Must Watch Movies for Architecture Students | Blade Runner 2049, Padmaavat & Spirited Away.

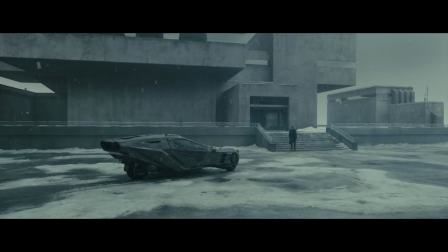No ornamentation, planning, or massive leaves. The boxes there feel like coffins and create this feeling of being stuck when no one views the area. This feeling of uneasiness shown in the capitalist world of Blade Runner draws from the term coined by late culture theorist Mark Fisher.
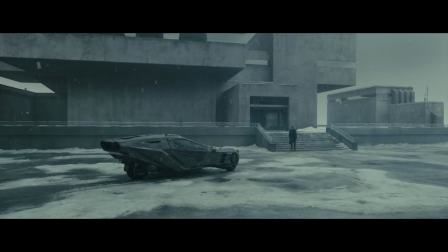While the most comprehensive outline of capitalist realism can be found on Fisher's extant blog K-Punk, a more concise description of capitalist realism is provided by Frederick Jameson, who posted that it is easier to imagine the end of the world than end of capitalism.
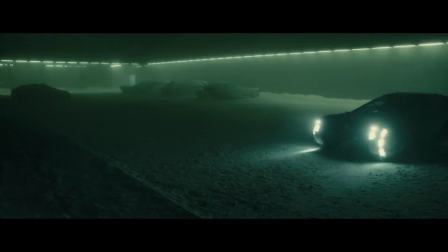Every architecture student must watch this movie.
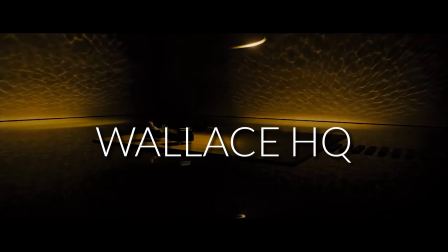Lastly, we can see the building of Neanderthals, in which the spaces draw light as if it possesses its sun or sources of light.
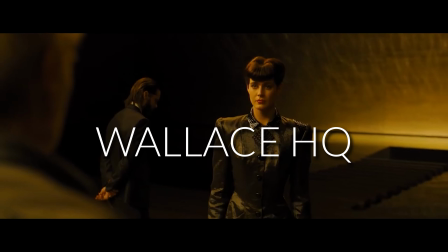It has a wavy light pattern, like Love's underwater office space.
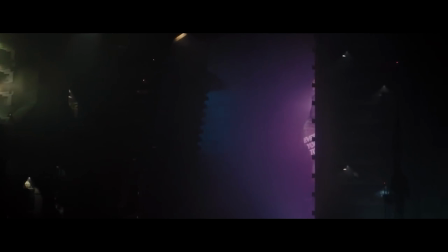This kinetic illumination pours through the roof, creating this ethereal light and proving an erratic and inconsistent feeling throughout the scenes. The space design and exaggerated brutalist architecture create a lighting technique perfectly manifesting Blade Runner's dystopian sets.
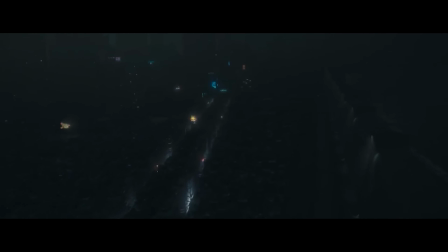Fun fact, did you know that LAPD building in California, the Trash Mesa and the Wallace Tower was done by physical model makers at Veta Workshop?
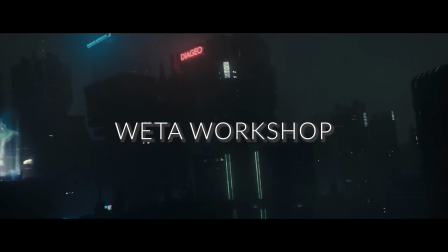It is so good, and look at this establishing shot of Wallace HQ. It looks phenomenal.
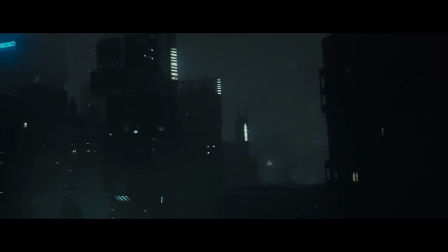Check their video of making these models, description below. Moving on to the second film and changing gears, we have Padmaavat.
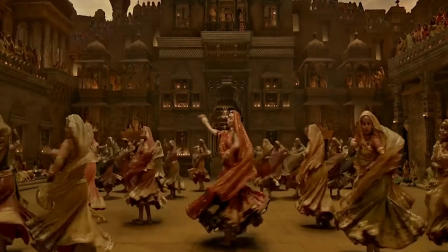The movie Padmavat shows architecture in Indian cinema through its set design curated by Subrata Chakrabarti and Amit Ray.
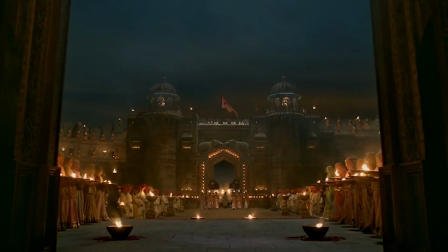At the same time, most periodicals today have liberty to use CGI and VFX for the sets.
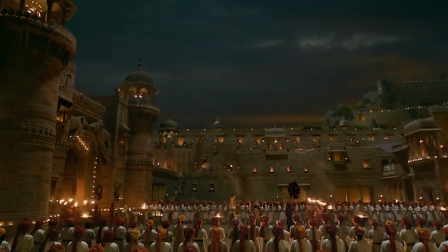The scenes from Padmavat were recreated in an area in Kolhapur. The story takes place in primarily three spaces: the Palace of Alauddin Khilji, the Chittor Palace, and the grounds where the battle takes place.
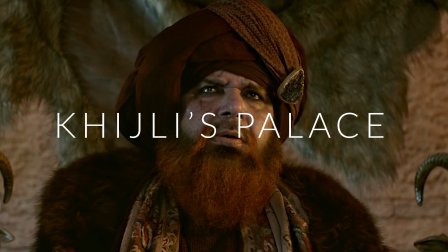The movie opens with scene in Afghanistan where we see Khilji's palace at the start of their reign. We know the use of mud in the set design for this palace.
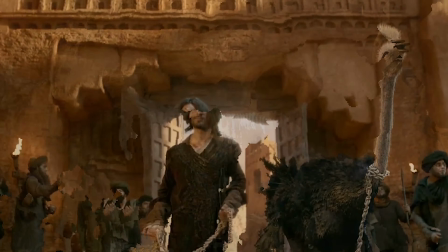The extreme long shot, which shows context of the space, is shot here in this courtyard.
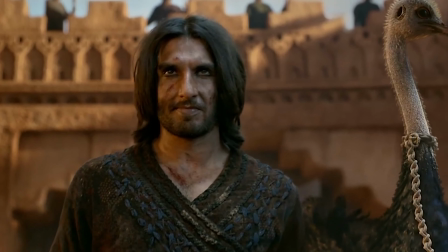The windows and doors are used as frames to showcase the entry of main characters in the movie,
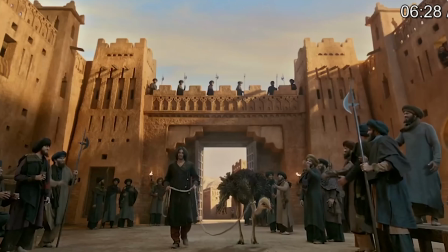like shot of Ranveer Singh walking through or the Princess Mehru in the window.
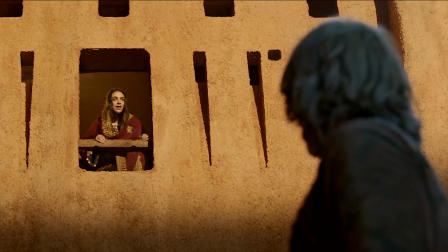Since Alauddin Khilji was a cruel king and ruled over Delhi, he is shown in darker places with very little light.
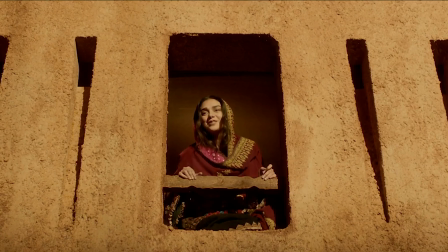The dark color showcases Alauddin Khilji as the villain of the story or the antagonist.
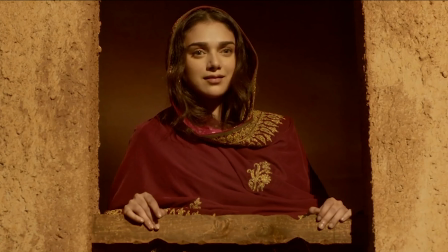The Khilji's palace offers a different tone from the court of Chittor. As Khilji's dynasty practiced Islam, we see the use of Urdu on the walls along with various other.
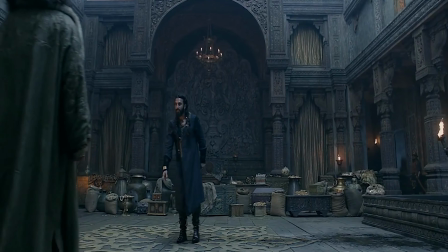It has a lot of influence from Persian architecture regarding the frescoes and carvings.
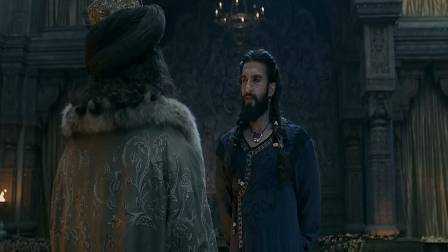The use of black and dark color exemplifies the effect of one's negative emotion on the character.
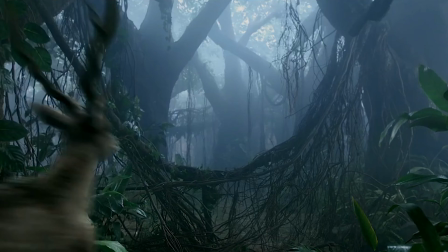We see Rani Padmavati, played by Deepika Padukone, shown between two trees. The blocking is done purposefully and is a critical thumb rule of architecture, where we use frame to draw light and ventilation.
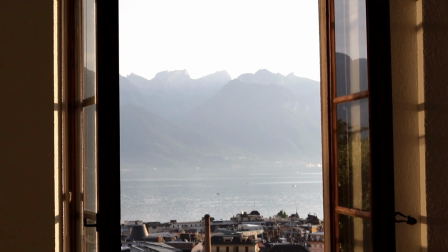It is also beautiful frame landscapes and welcome the outside to the inside through transparent glass.
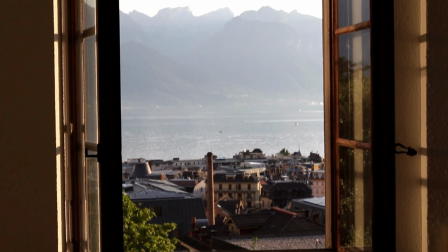We will see more such examples as we move further into the movie.
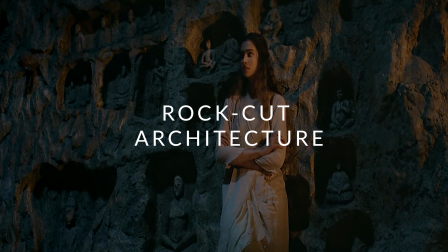Moving on to the rock cut architecture inspired by Ajanta and Ellora caves in Aurangabad shows a natural and primitive look to the film,
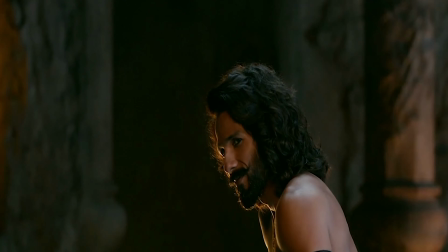where torches and natural light from the leading entrance light the spaces.
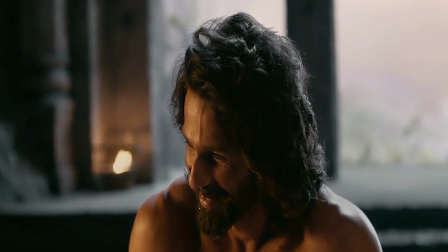The lights provide enough information to identify the room as a cave and show us the columns and the internal structure.
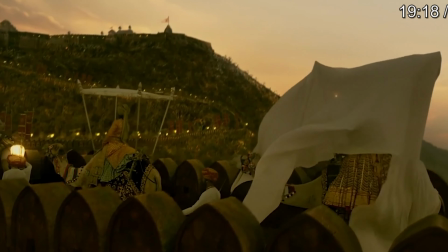Chittor Palace showcases an actual depiction of Rajasthani architecture, using intricate arches, well-lit spaces,
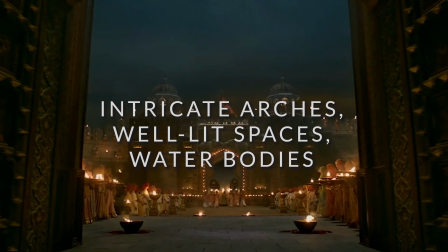and flowing water bodies for marking entries, and placing characters is appropriately done, and we understand each character's emotions without dialogue.
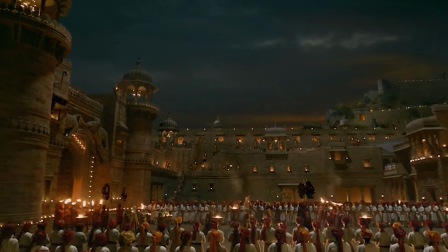We even see the use of stone with details on the entrance gate showing stone bricks.
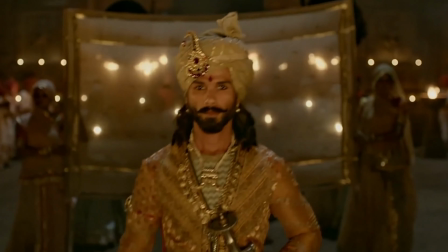The fort style architecture also shows that what we see in Rajasthan today. The palace is offered in its all grandeur and is often well lit.
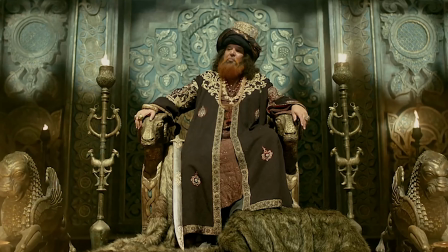The elements reflected in Chittor Palace sets are very different from those shown in Khilji's palace.
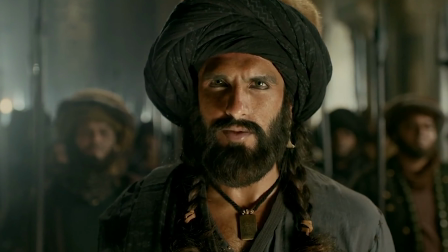Although both these palaces show the courtyard, the nature of the courtyard is different in both cases.